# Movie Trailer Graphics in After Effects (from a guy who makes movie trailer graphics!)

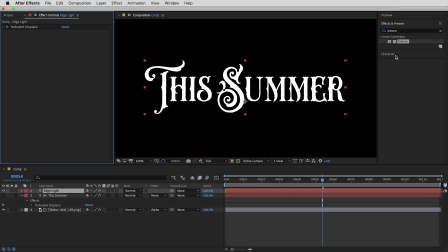4:15 Now, it doesn't actually matter what color the text is, the effect is gonna completely replace the color, but it is much easier to get started with something other than white, just to be able to see what's happening.
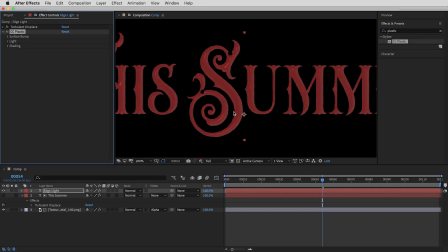4:24 So I'll make this text kind of a dark red color, and there's one effect we're really gonna lean on here to create this highlight.
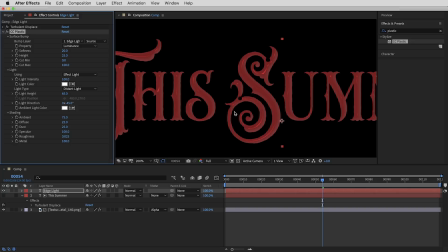4:31 It's the CC plastic effect. So right out of the gate, it's kind of a bevel-y dimensional effect. It looks a little smooth and plasticky, of course, and it's got a lot of settings, especially here in the shading section.
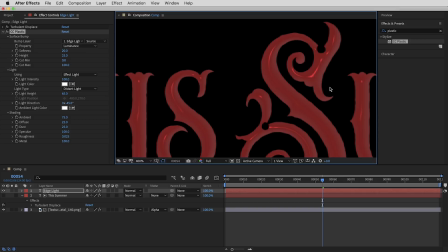4:43 It's actually got a lot of stuff that we don't need. In fact, if I zoom way in here, the only thing I really want to pull out of this effect is this nicely rendered highlight that it can create.
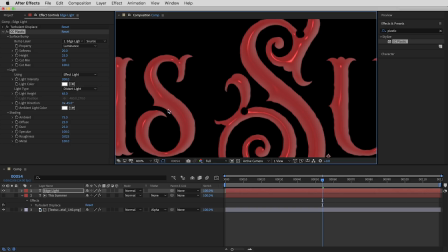4:51 So first of all, let's crank the light intensity up from 100 to 200, just get a more distinct effect. and it's making this smoothly beveled shape. And the first thing I want to do is see if I can get the shape of the bevel to match the bevel and emboss down here a little bit more closely. And it's these first two settings that control the overall contours it's trying to create.
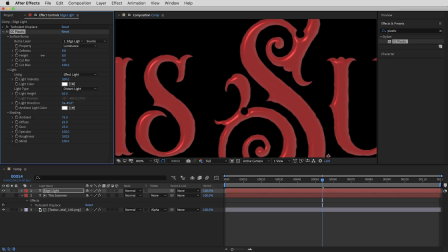5:11 They sort of work in tandem with each other, but generally bringing both of these settings down will start to sharpen up the shape, make it a little bit less blobby.
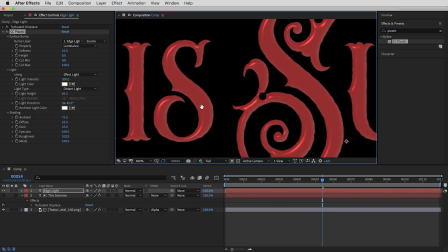5:19 And it's generally a matter of experimenting a little bit, but I think here with the softness at 10 and the height at 8, it's looking like about the right shape. All right, then at this point, we're gonna get rid of a bunch of the extra lighting here that we don't need.
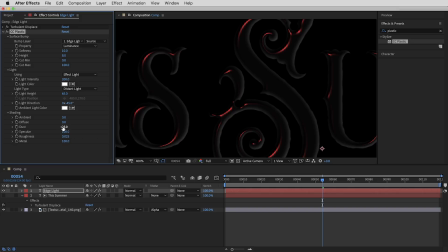5:31 So in the shading section, I'm gonna bring the ambient to 0, the diffuse to 0, dust to 0, and metallic to 0, leaving us just this white highlight on black using these specular and roughness settings. How intense the highlight is gonna be is controlled by just these two values.
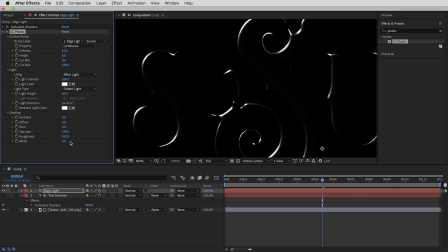5:48 Specular is just directly how bright this is, and the roughness is kind of how sharp the highlight is. Roughness is measured in these tiny values, but I'm gonna take it from 0.025 up to 0.05.
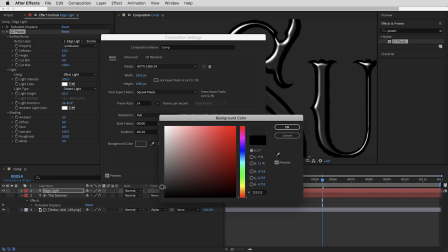6:00 And for now, actually, I'm gonna make the background in this comp gray just so we can see it a little bit more clearly.
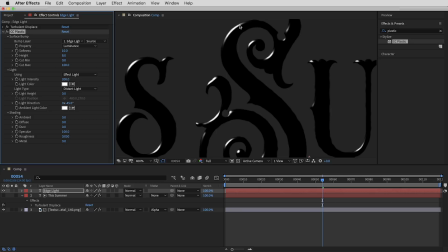6:05 There is one more setting I need to change. I'm gonna bring the light height down to 0. That makes it so it'll only ever create this highlight on the bevel and you don't get that reflected light point on the faces of the letters. But I've got this beveled highlight and I can rotate the light direction.
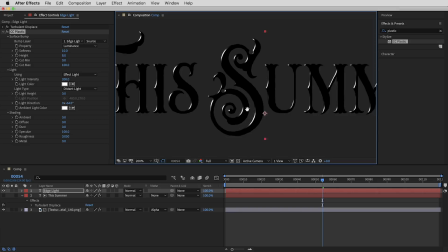6:20 By default, it's kind of this universal light coming in from a single direction, basically the same as the bevel and emboss layer style. But check out how much more interesting things get if we switch the light type from distant light to point light. As soon as it switches over to point light, we get this little light position marker.
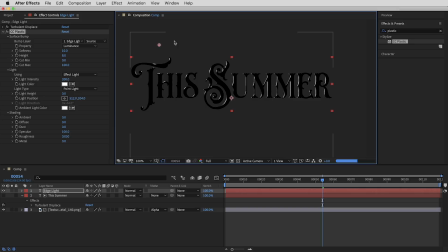6:35 And if I drag that around, there's something really natural about the way that gives you lighting from a real point in space rather than that universal distant light. Even if I hide the layer controls and just move this point around, it's really cool how your eye can infer that there's this moving light source.
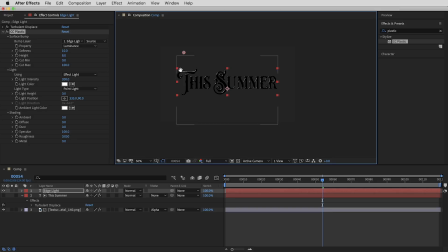6:51 Such a simple thing, but it kind of gives you a sense of scale and feels more like the light exists in a real space. So let's add some keyframes on this light position, and I'm just gonna kind of eyeball what a good trajectory might be for it. So maybe it'll start way up here,
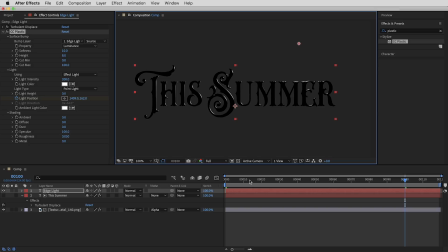7:08 and then we'll go out to frame 100 and make it land somewhere over here on the other side, a little bit closer to the type. So that's gonna look something like that. And I'll switch the layer over to screen mode for a second to get a sense of how it's going to interact with the beveled type.
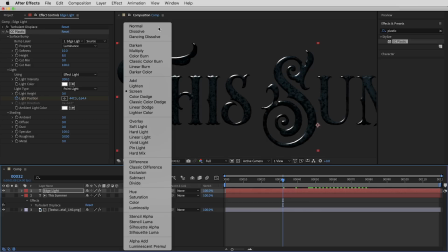7:24 You can see it really does start to bring some life to it, but I'm going to switch it back to normal mode because first I want to work on making this highlight a little bit more cinematic.
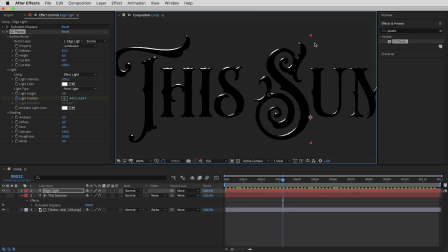7:32 I want to add some glow effects and some color tones to it. Now it's going to make that whole process a lot easier if I just take this whole layer and composite it against black.
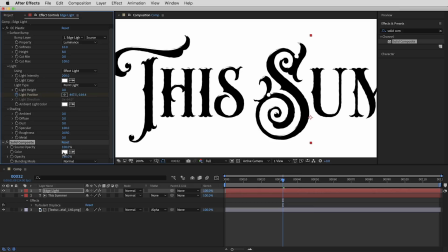7:40 So I'm going to use the solid composite effect to create a black background.
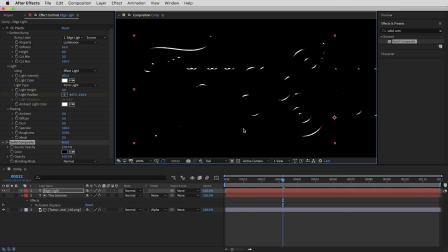7:44 Since the layer is gonna be set to screen mode anyways, this black will eventually be transparent, but sometimes when you're combining multiple effects and making things glow, that alpha channel can just muddy things up.
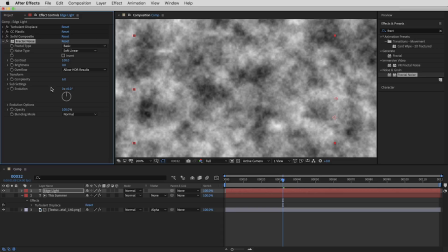7:55 So the first thing I wanna do here is make this highlight a little bit more irregular. I'm gonna use the fractal noise effect, and I'll take the contrast way up to 300,
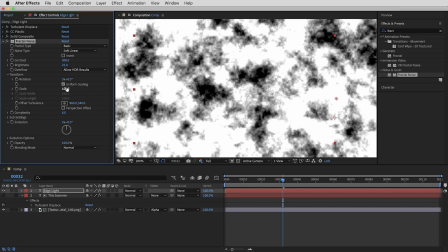8:05 then bring the brightness up a bit to 25, and in the transform section, bring the scale down to 25.
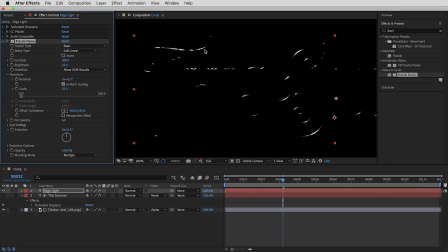8:12 And then finally, I'm gonna set the blending mode just for this effect to multiply. So that kind of multiplies in a little bit of noise and gives us a little bit of roughness in that edge.